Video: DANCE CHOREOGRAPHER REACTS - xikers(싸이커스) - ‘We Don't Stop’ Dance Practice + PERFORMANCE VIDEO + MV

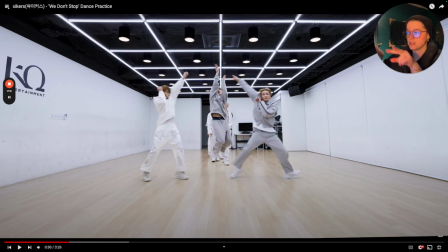(17:22)
But here they did a really good job of the Harlem Shake, and then creating a nice reveal, curtain reveal to your next dancer.
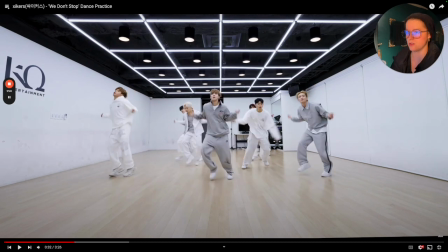(17:29)
I love that with the switch out. That was super fun. Digging it through, nice little clap, usage of the torso to do a little body roll to come up. Now this right here, this nice little jump rope action, you do see a variant of that in a mic drop, if you've ever looked at that.
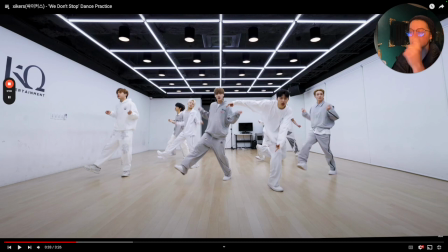(17:43)
Or in Rush Hour featuring J-Hope, he does that in the second chorus because it looks like the mic drop choreo. Here they're doing more like a double Dutch kind of vibe, which is really nice. And notice that he's the only one, my feature that's over here, he's the only one who does something different in his hands, and that made it really easy for us to tell who is featured there,
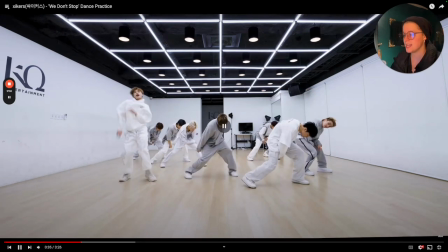(18:02)
even though everybody's at the same level. So that was really nice, going hit, and then we drop it down, new feature, great levels represented,
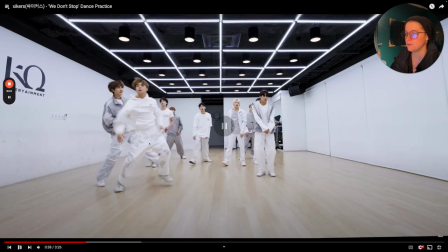(18:09)
boom, boom, boom, nice usage of the footwork, da-da-da-da-da, with a double tap down. Then you have another feature go in, complementing what just happened there.
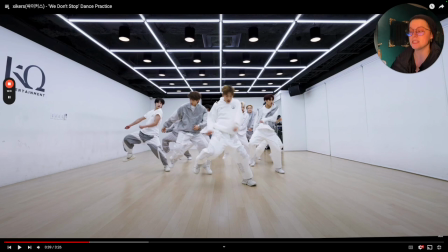(18:17)
There's a little Harlem Shake once again, but they lift up the feet, and it's more in unison on that, which is really nice.
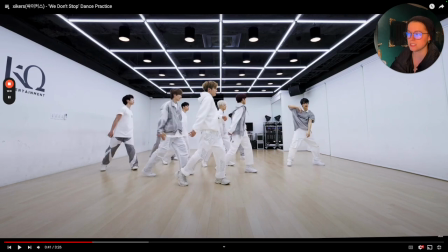(18:23)
And notice too, I haven't really talked too much about range as much. I've just kind of been itemizing their movements, which I think is really fun. Their range are doing a freaking great job. No one is sticking out in a good way or in a bad way, which is great. When I say good way, it means that they're dancing to such a degree that's like, oh my God,
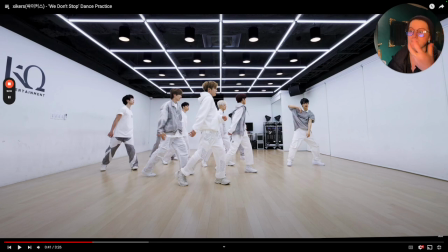(18:41)
everybody needs to be at that level, because that can end up being a backhanded compliment to the group, even though you have somebody that stands out. Or bad way, meaning somebody's not holding their own choreographically and they're sticking out in a way that is depreciating the choreography of the group. So no one is doing that. It feels like a group, and I like that.
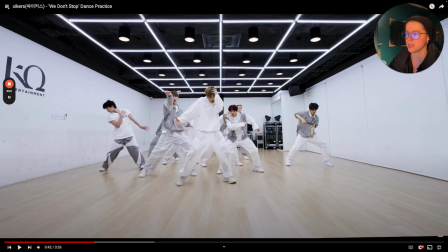(19:00)
It looks great. So I like this, really complimentary of my guy over on stage left. Then you have another guy over on here. He goes and he switches it, boom, boom, boom, boom, boom, boom. Notice how we have a lot of these kind of like stall outs or these little jerk transitions, which I really like. And it showcases more texture shifts and more groove shifts in this.
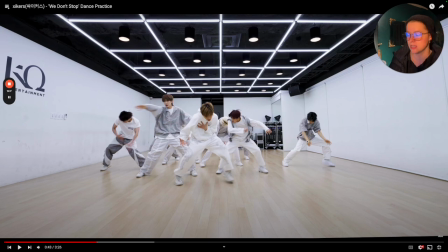(19:20)
There is groove in this, and I'm very happy about it because groove originates in the torso. A lot of people say it's like your arms and extremities. It's not your torso. You can double check that with a lot of hip hop heads, but that's something that I've heard from multiple sources.
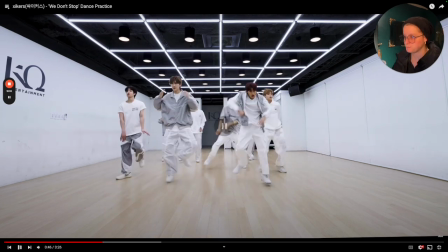(19:35)
Groove comes from the torso. Well, it's nice having your first feature go, and then everybody kind of tailors to that.
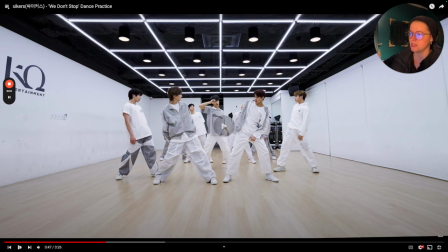(19:42)
And you have your new feature over on the side. I love that there. Now you have some of them that are kind of over rotated. They're body over to the side, some have leaned, but everyone's taking a subtly different way of leaning, so it feels more individualized, hence why I'm not really saying anything about it, like that needs to be cleaned up.
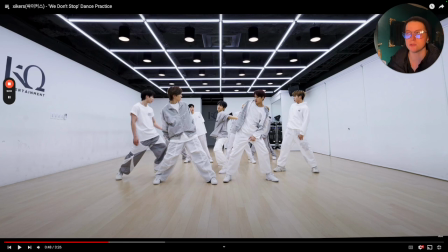(20:00)
I don't think the intention of it was to be like this super clean, squeaky clean choreo. Does that make sense? Because when you think about hip-hop, part of it is the communal aspect of it, part of it is you want to see that rock and bounce, and everyone's flavor is going to be slightly different, but everyone's schema, or like everybody's way of physically doing the movement in range and in timing needs to be in check,
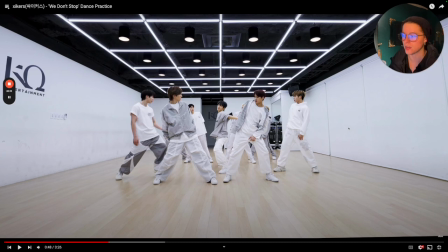(20:19)
but how everybody does it in essence can be slightly different. So this little note here, this is really fun.
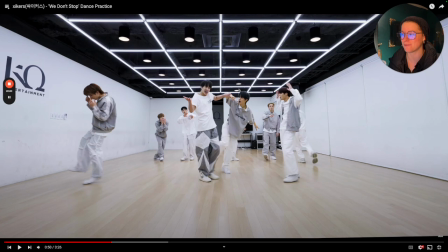(20:25)
I like that where he grabs it, he looks out of response, and he's still shaking his fist. It's really nice. It kind of tailors into that very beginning fingerprint of everybody shaking. Everyone looks concerned. Notice for me, it just feels like a more authentic, I don't know, kind of performance. Yes, it is more exaggerated, but it doesn't feel like we're playing a character. Does that make sense?
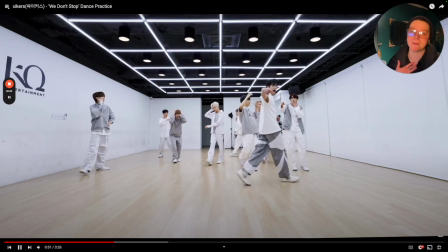(20:44)
It feels like this is us. You know what I mean? And that's my preference at the end of the day, because that's who they have to live with is themselves,
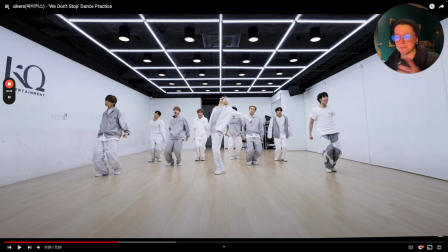(20:53)
and I'd rather enjoy watching them be themselves than them try to play a character, especially whenever you teeter on a culture. Like that's where it can get really tricky, just depending on how you do it. I would say T.O. Yeah, from Road to Kingdom is a great example of,
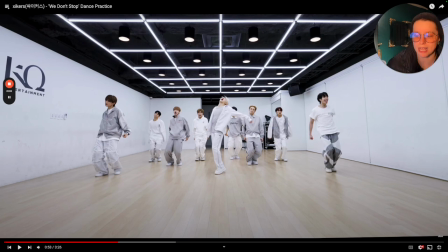(21:11)
there was a challenge they did, and I think it was their last one that they were a part of in the show, spoiler alert, that I made some notes about that, because you don't want to take a culture and make it not a parody, but like don't make it like a costume party. Does that make sense? So, but here in this case, it doesn't quite feel that way.
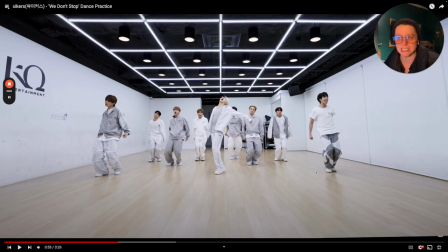(21:31)
They do carry a really nice authenticity with how they're choosing to rock and bounce, which I really like. Super fun. I like that punches there, ba-da-da-da, boom. Notice that they're using, I physically can't do it right now. I'm still recovering from my new tattoo, but as they hit the tension, I'm trying to think without physically doing it.
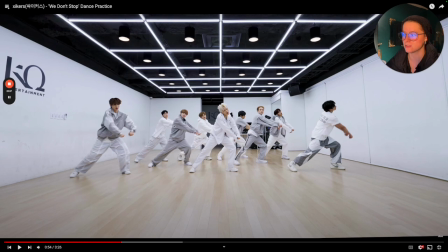(21:50)
Usage of the back is really nice here to still get those arms nice and strong, but taking the energy and throwing it.
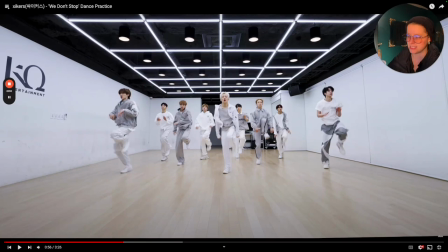(21:57)
That range is super nice, and then taking the legs, making it a nice little moment. The subtlety, but the unison is what made it look bigger, and a nice little breathable moment, and showcase punctuation in that sentence of movement.
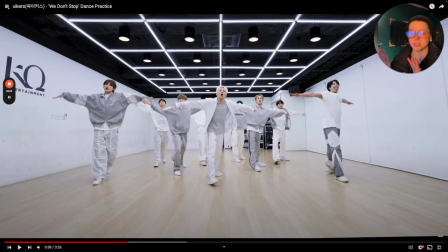(22:11)
Super cool. Like they take a bodada and they throw it once again, sliding it in. Really nice.
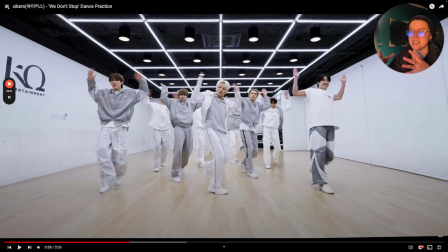(22:16)
They do a great job on formations of taking it and condensing it, but still making it easy to see people for the most part.
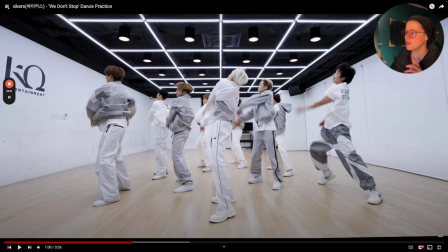(22:23)
Yeah. Ta, ta, ta. Now 1, 2, 3, 4, 5, 6. So we're still operating with 9. I'm assuming that one of our guys is still in recovery because they did debut as 10. I hope we get to see him in a comeback in the future. I do know with some types of injuries, the longer we recover, the better it's going to be.
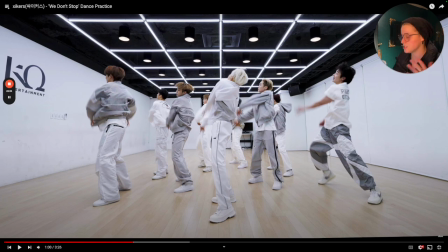(22:39)
I know with some members from 17, they had injuries they are just recently released to do subtle promotions with, so I understand the difficulty in the navigation of that. So I do hope we get to see this group as a group of 10 in the next comeback, but
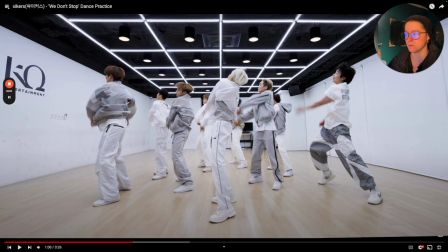(22:55)
at last we are here at 9, so I think that's just a lot of choreo to catch up on.
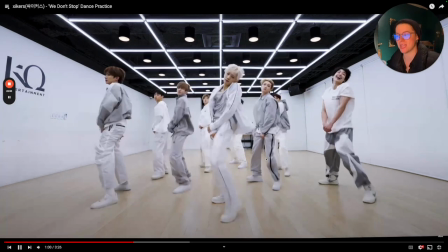(23:00)
I think it's just my personal note, but hopefully he's recovering well. Love that.
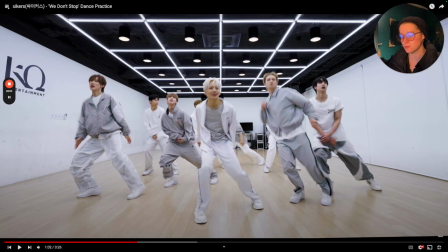(23:04)
It was a nice little basketball kind of groove. Whenever you see people kind of swing in between the opening and the legs in that type of, that kind of jerking motion, it does come across like you're kind of dribbling a basketball would be kind of your word play on that.
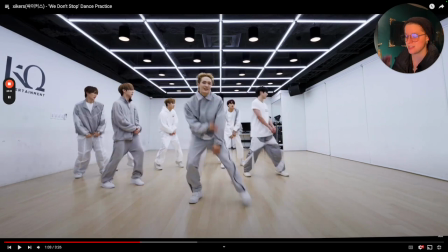(23:17)
Hitting it through. Notice we have a rock and we have a bounce that's happening here. It's kind of a little MC rock action, which I really like.
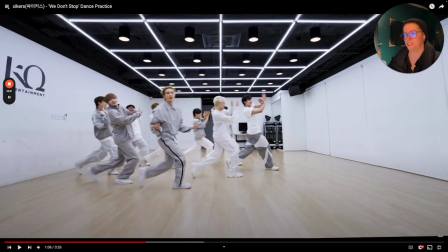(23:24)
Just did it nice and subtle. They take it. I like the little pucha. I love letting that head go before they transition over.
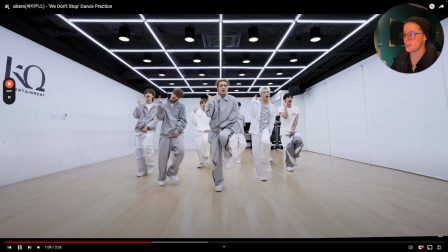(23:32)
Nice and subtle.
Round and round. And we don't stop.
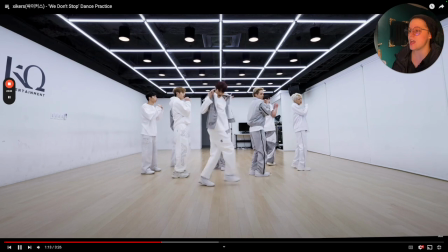(23:36)
It's nice. It's chill. Now this is where, of course, we had that, what is it? That C walk, that crip walk variant come into play here. He doesn't do like I wouldn't call it like an actual crip walk.
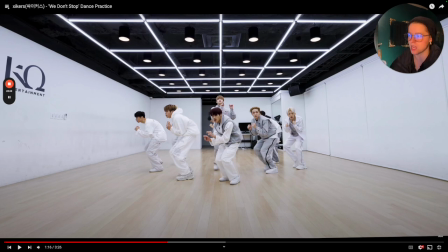(23:52)
I don't think he is. I mean, unless I'm just completely forgetting, but I wouldn't really think anything of it, honestly. I think it's fine. And then right here, they're doing that little, was it the City Boy rock, right? No, it's not a City Boy rock, it's a City Rock, right? Boom, boom, boom. City Boy Rio is the one who accepted it.
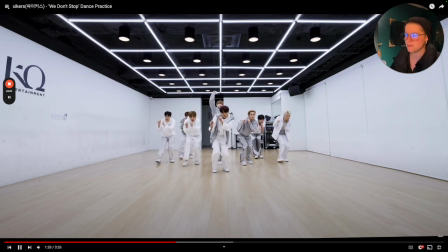(24:09)
That's what it is. City Boy Shuffle. City Rock Shuffle? City Rock Shuffle! Oh my gosh, yeah.
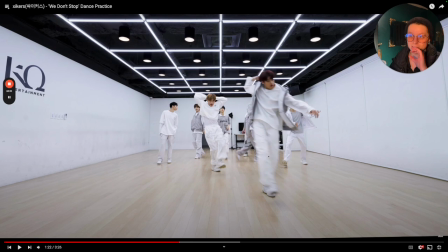(24:14)
So that's something that you originally saw in like Renegade, like the OG viral stuff of TikTok. Yeah, like that's where that is.
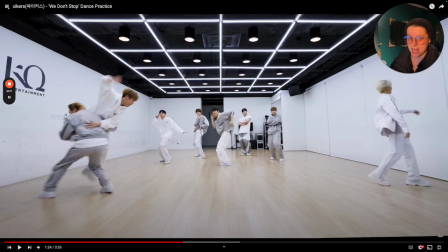(24:20)
So it's nice to kind of see that here. It showcases virality, but not how they did it is they mess with the BPM of it, they mess with the speed, they mess with like the variant of it. So that's why for me, like that was a properly placed viral move that still made it not feel like we're dating this routine or making it look a little bit aged.
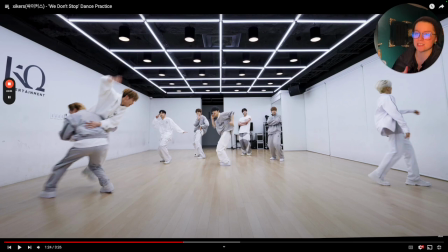(24:39)
Does that make sense? And I've talked about that with a couple of ATEEZ's earlier works, and I did say it about, I think it was with Homeboy. because I saw some of their stuff with Rockstar, and then I saw it replicated over in Homeboy, so I made a note about that. But here I like that, you know, like kind of draw out, then having him walk away or being carried away, which is fun.
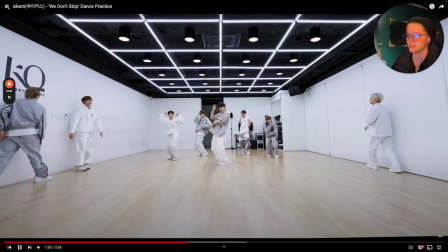(24:58)
I like having your feature in the center, everybody else doing the same thing. I really like. Nice little rock, you know, switching it up, different spots.
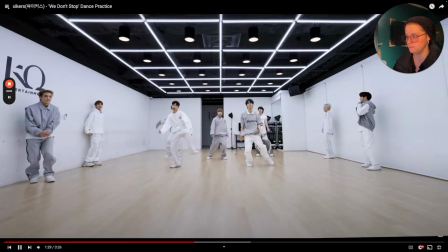(25:06)
I like that. Boom, really fun. That one nice usage of the shoulders, so a nice little accent.
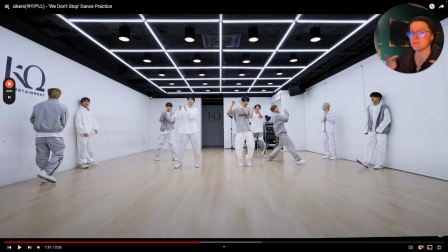(25:13)
There's your little boom, boom. So it's nice instead of going 1, 2, 3, 4, 5, 6, 7, 8. It's 1, 3. I can't count it. 1, 2, 3, 4, 5. Counting's hard. Okay. Anyway, you can tell it is varied. It's not an even count.
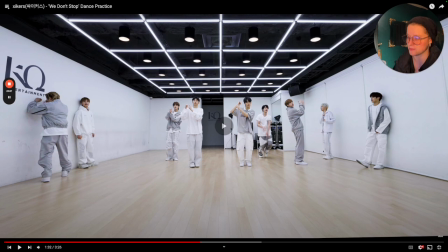(25:32)
Boom. That would be a nice little rhythm change.
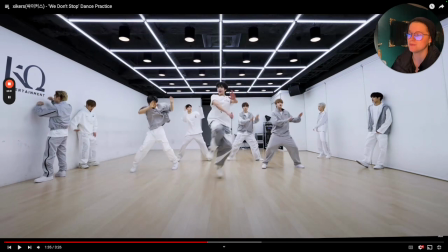(25:38)
That was fun. Dun dun.